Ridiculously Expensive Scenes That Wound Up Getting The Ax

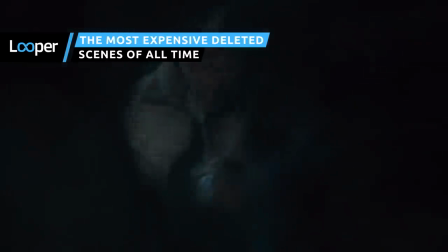World War Z spent $25 million to cut Brad Pitt fighting a zombie army in Russia, and that deleted scene ain't coming back to life.
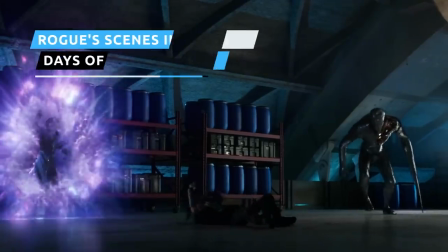These films left buku bucks on the cutting room floor. With its crazy time-travel plot, X- Days of Future Past is packed with familiar faces,
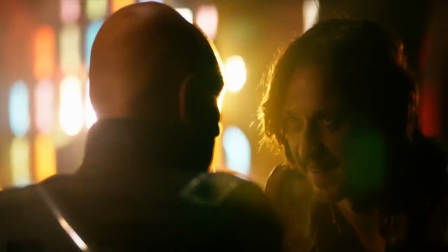but unfortunately that means limited screen time for some of our favorite characters, including Anna Paquin's Rogue.
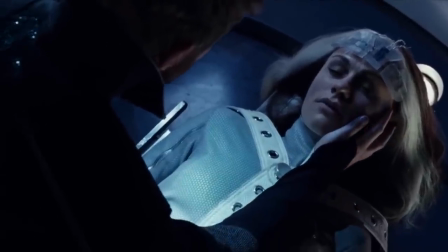The True Blood actress spent a week filming several elaborate scenes for the 2014 blockbuster,
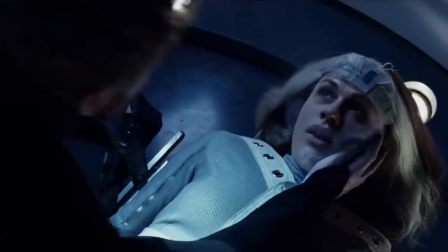alongside original trilogy vets Ian McKellen, Patrick Stewart, and Sean Ashmore. But none of it wound up in the finished film.
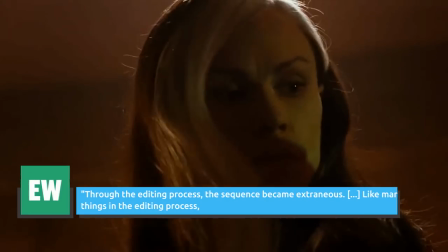Director Bryan Singer told Entertainment Weekly, Through the editing process, the sequence became extraneous.
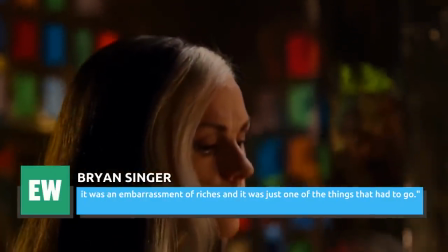Like many things in the editing process, it was an embarrassment of riches, and it was just one of the things that had to go.
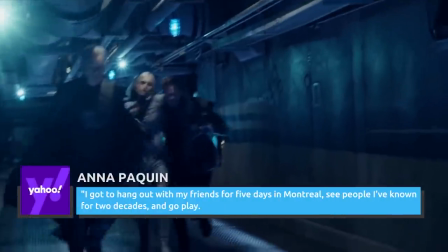Paquin didn't sound too disappointed in an interview with Yahoo, saying, I got to hang out with my friends for five days in Montreal, see people I've known for two decades, and go play.
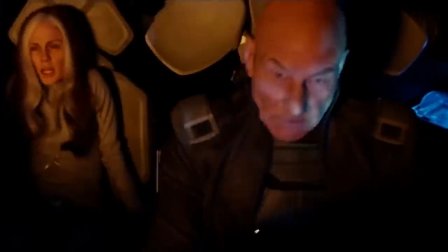Did it end up in the movie? No. Well, it was fun anyway." But after fan outcry, 20th Century Fox released a rogue cut of the film on DVD,
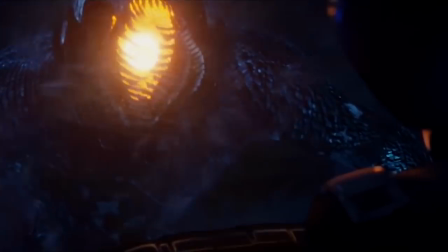restoring 17 minutes of pre-receipt cut footage that included Paquin's sequences.
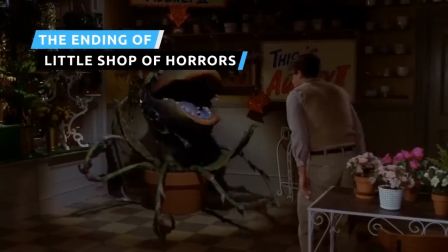If all had gone as director Frank Oz and screenwriter Howard Ashman had initially planned,
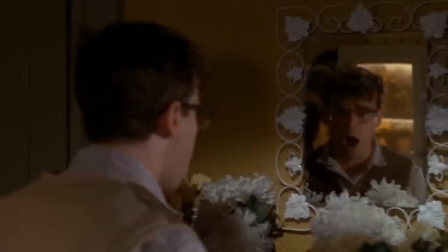the 1986 adaptation of the Broadway musical Little Shop of Horrors wouldn't have ended quite as happily.
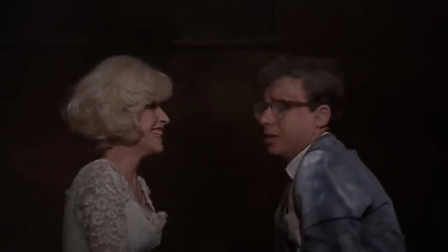In the theatrical ending, Seymour and Audrey live out there happily ever after, following a climax in which Seymour electrocutes Audrey 2.
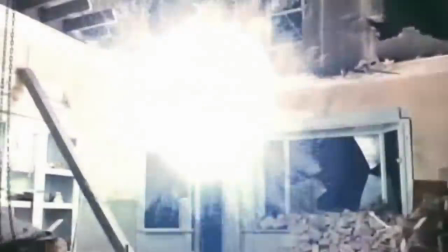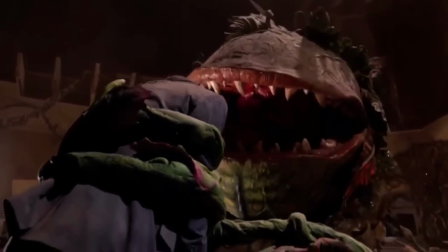However, the filmmakers intended to use the ending from the stage version of Little Shop of Horrors, with Audrey 2 eating Audrey and Seymour and terrorizing the world.
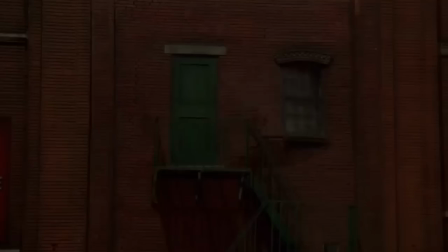But Tess audiences hated it. As recalled to Entertainment Weekly, For every musical number, there was applause.
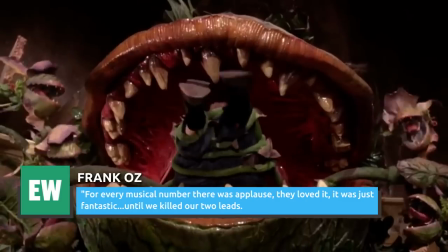They loved it. It was just fantastic. Until we killed our two leads. And then the theater became a refrigerator, an icebox.
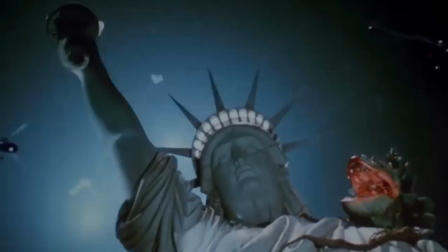The elaborate 23-minute sequence, which cost the reported $5 million, was scrapped, and the new ending was shot with the two leads alive and well.
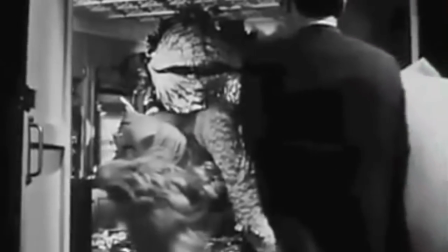Though a black-and-white version of the original ending was included on a 1998 DVD release,
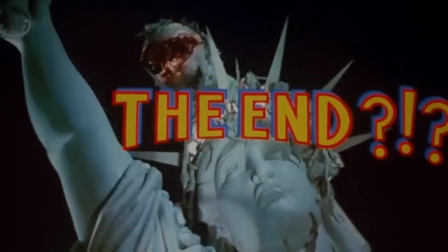full-color footage was finally included in a Director's Cut Edition Blu-ray in 2012.
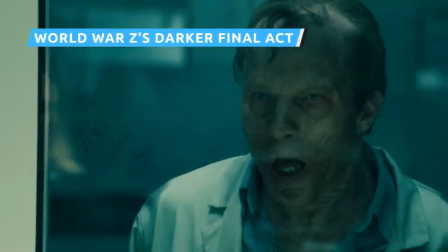If you watched World War Z and thought the ending seemed out of place, there's a good reason why. After the battle in Jerusalem, the movie ended on a jarring small-scale switch,
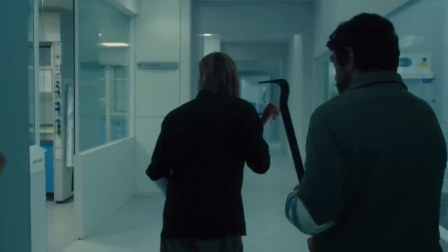with Brad pitched Jerry wandering around a research laboratory to find a cure and ultimately reuniting with his family.
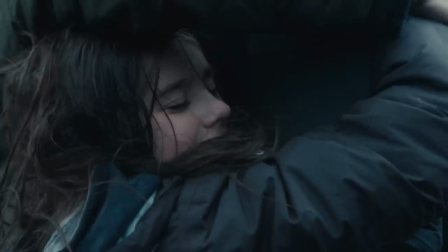But the ending we got was the backup option for the original script, which finished things off in a far more epic fashion.
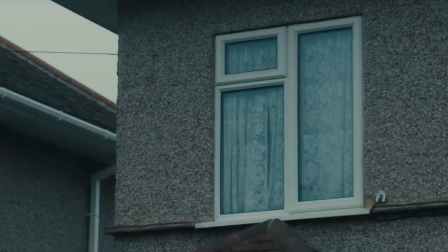In the original ending, Jerry and his sidekick Segun made it to Russia and joined the anti-zombie army.
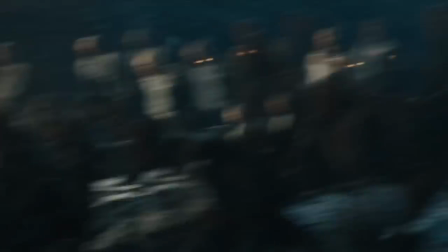The story then skipped ahead to the winter, showing Jerry leading the Russian army into massive zombie battles.
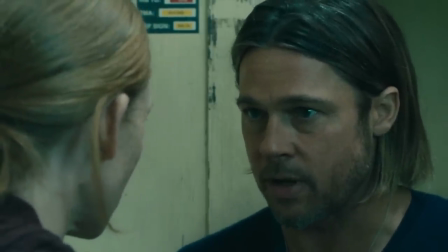He contacted his wife Karen. It left him and wasn't in relationship with one of the soldiers we saw at the beginning of the film, supposedly the soldier played by Matthew Fox. Not about to lose his family, Jerry embarked on a quest across Siberia, trying to reach the Pacific Ocean and find a way to his wife's camp in America.
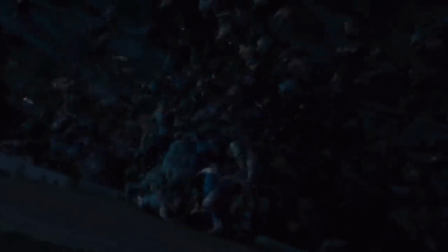It's a downer ending that would have set up a whole trilogy of World War Z films, but this wasn't just a script idea.
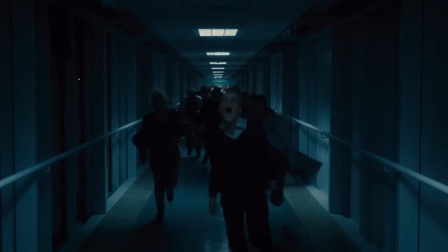Most of the third act was actually filmed, but at the last minute, Paramount decided to go with a lighter, more hopeful ending.
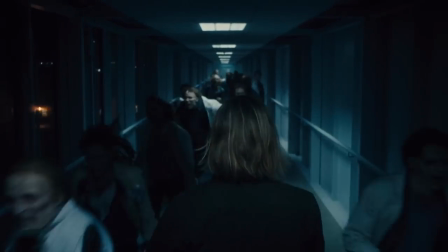The reshoots ended up costing $25 million. That's a huge amount of money, especially since none of the original third act was used in the final cut.
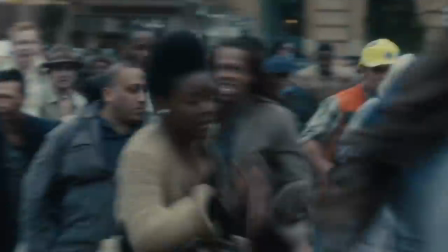Frankly, the original version sounds awesome. We never knew we needed a bearded Brad Pitt leading the Russians into epic zombie battles until now.
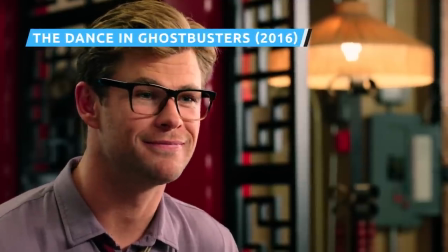Dreamy, dimwitted Secretary Kevin isn't much help around the Ghostbusters office.
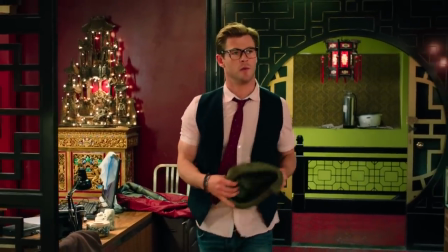He's more concerned with picking out his best audition headshots and flirting with the ladies and answering the phone.
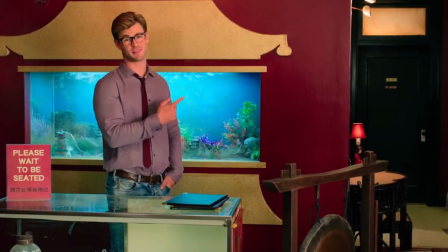You know, an aquarium is a submarine for fish.
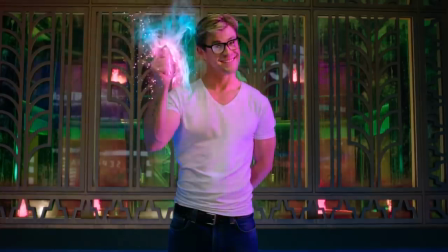But when he's possessed by Rowan during the film's climax, he uses his new powers to make hordes of army personnel and police officers do whatever he wants.
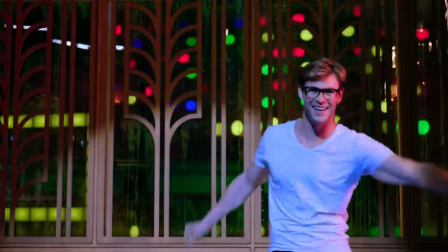If you think it feels like the perfect segue into a dance number, you'd be right.
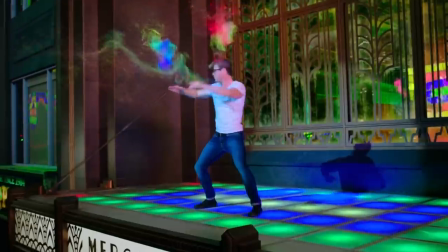Director Paul Feig spent two days and somewhere in the vicinity of seven figures shooting an entire dance number, with Hemsworth and extras to the Bee Gees you should be dancing.
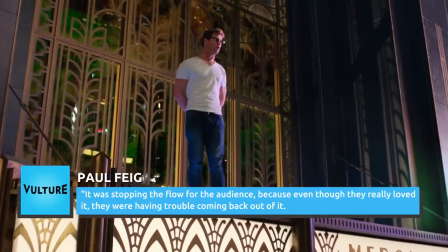But it was ultimately cut. Feig told Vulture, It was stopping the flow for the audience, because even though they really loved it, they were having trouble coming back out of it.